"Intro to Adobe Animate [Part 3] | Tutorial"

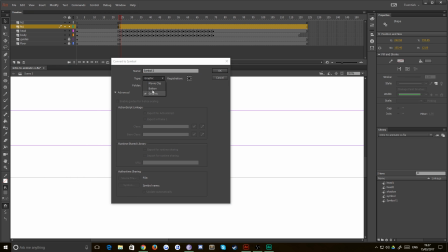And this time you want it to be a movie clip because we're not gonna have any animation inside of it, and movie clip gives you a bit better options when it comes to adding filters and blurs on symbols. We'll call this one shadow and hit enter. Oh, it's already taken because I'm doing this in the same project as the previous tutorial.
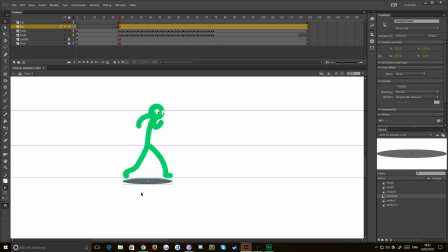Now we've got our shadow. It looks a bit blocky. If you like that style, go for it. That's no problem at all. If you want it to be a bit softer, I'm just going to rename this layer to shadow. If you want it to be a bit softer, then you need to apply a filter to it like I'm going to do now. So firstly, I'm just going to drag the shadow layer below the body because,
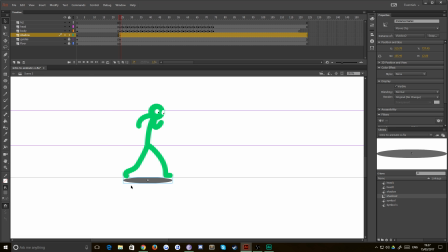well, that makes sense, doesn't it? And make sure that the blur doesn't really go any further than our floor line. Okay, so now with our symbol selected, I'm just going to go over to the properties panel.
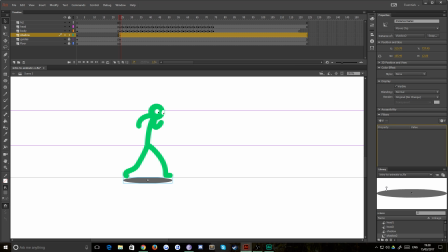And under filters, which may or may not be hidden by the library, just hit the add button and we're gonna add a blur. Now you wouldn't get these options on a graphic, hence why we need a motion clip, movie clip for this particular element. Okay, so that looks okay, about 20 pixels blur.
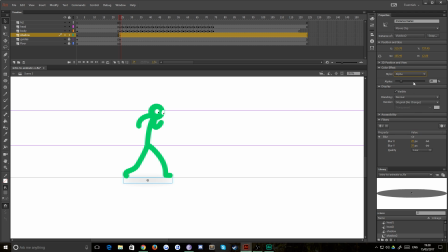And under color effect, I'm just gonna come down to alpha and I'm gonna drop the opacity of it just a little bit.
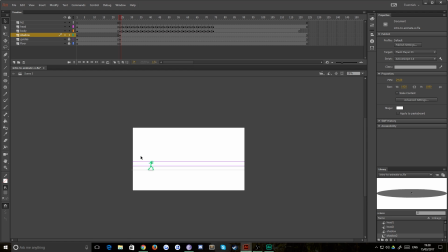Okay, perfect. Now if we zoom out, there, that's not too overpowering. It looks about right.
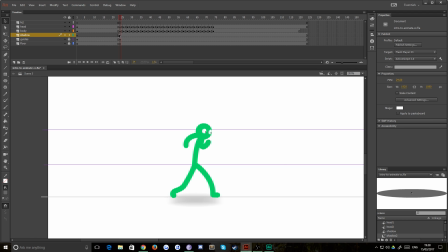So we're gonna do some motion tweening then. So what we do in motion tweening is you choose the first position of your object, you choose the ending position of your object, and then you let the computer decide what the frames are going to be in between, and this saves you a bit of time.
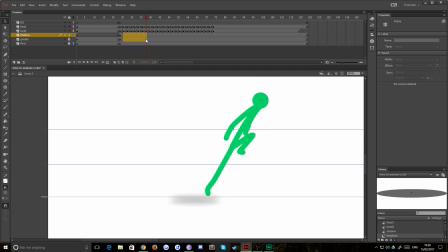Okay, so we probably want our next keyframe to be as he finishes leaping, because you can see the movement from left to right kind of finishes there. Okay, so we're going to add in a new keyframe just before he leaps off on the shadow layer. And we're going to move the shadow to where it would naturally be.
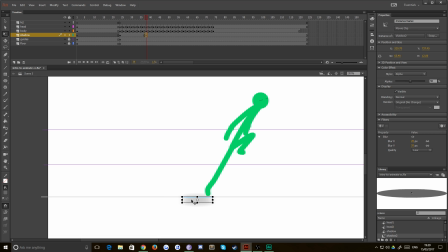So, of course, his body is a bit more upright now, so it would be a bit shorter. And it would obviously be underneath him, not to the left. Okay, that's totally fine.
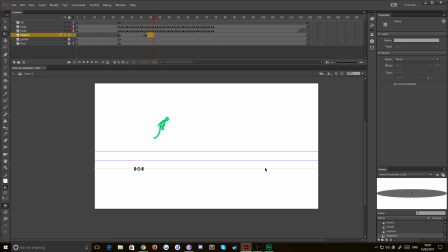Now we want a nice quick snap as he travels to his point of finishing, which is about, let's say, there before he starts to come down.
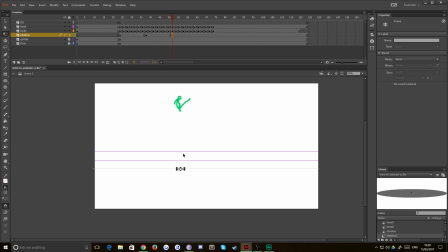Okay, so from there we want to move the shadow along, and because he's higher up the shadow wouldn't be quite as pronounced, so what we're going to do is select that and bring the opacity down to about 25. Okay, and now it's darker there and it's more see-through when it reaches the zenith of his arc of his jump,
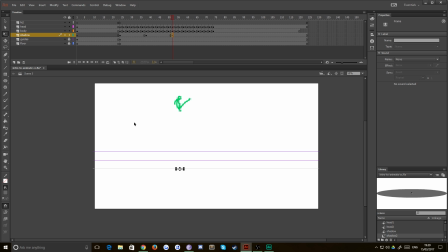because he's further away from the floor. Okay, so then we want the next bit to be as he lands, probably this frame right here,
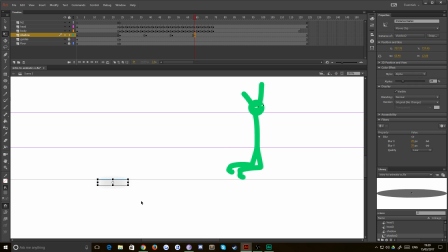because after that it's going to stretch out and be a bit wider again, because his body is stretching out and becoming wider. So we'll make it a little bit wider there. We'll bump the opacity back up to 50, okay? And then at the end of his fall, we want the shadow to be as long as he is,
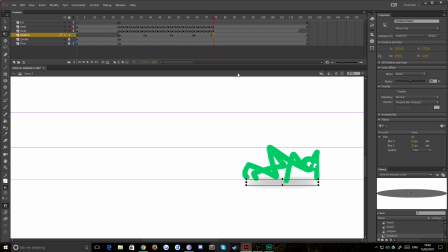as long as he is, and directly underneath him, okay? So now if we play that back, you'll notice the shadow just jumps around.
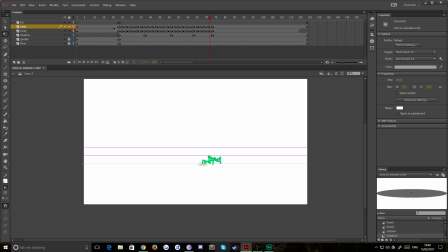There's no animation, doesn't look good. That's because all we've done is put our keyframes in, and all these frames in between are just repeating the preceding keyframe, okay?
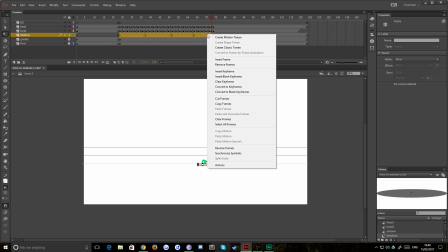So what you wanna do is select all those frames, right click on them and hit create classic tween, okay?
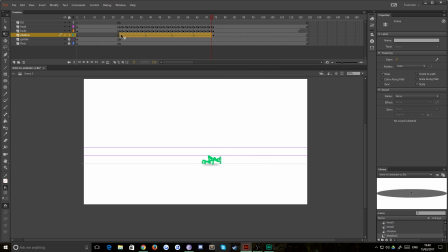Now what this will do is the computer will try to generate what it thinks you want on each of these frames. So although they don't have the dot in them, all of these now have movement. You can see that the shadow follows our character along. Not perfectly though, because we've added easing quite naturally in our frame by frame animation.
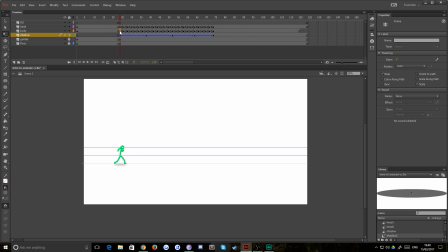So we're gonna have to add a bit of easing to this now. So if you look at our character, you notice that he moves quite quickly and then settles in. So the shadow needs to move quite quickly and then settle in as well. And the best way to do that is with easing.
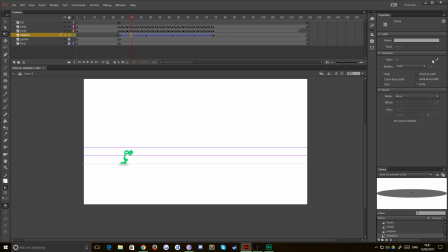There is a tweening ease option under the tweening menu. If you click the pencil, you'll get a detailed graph similar to that that you use in After Effects.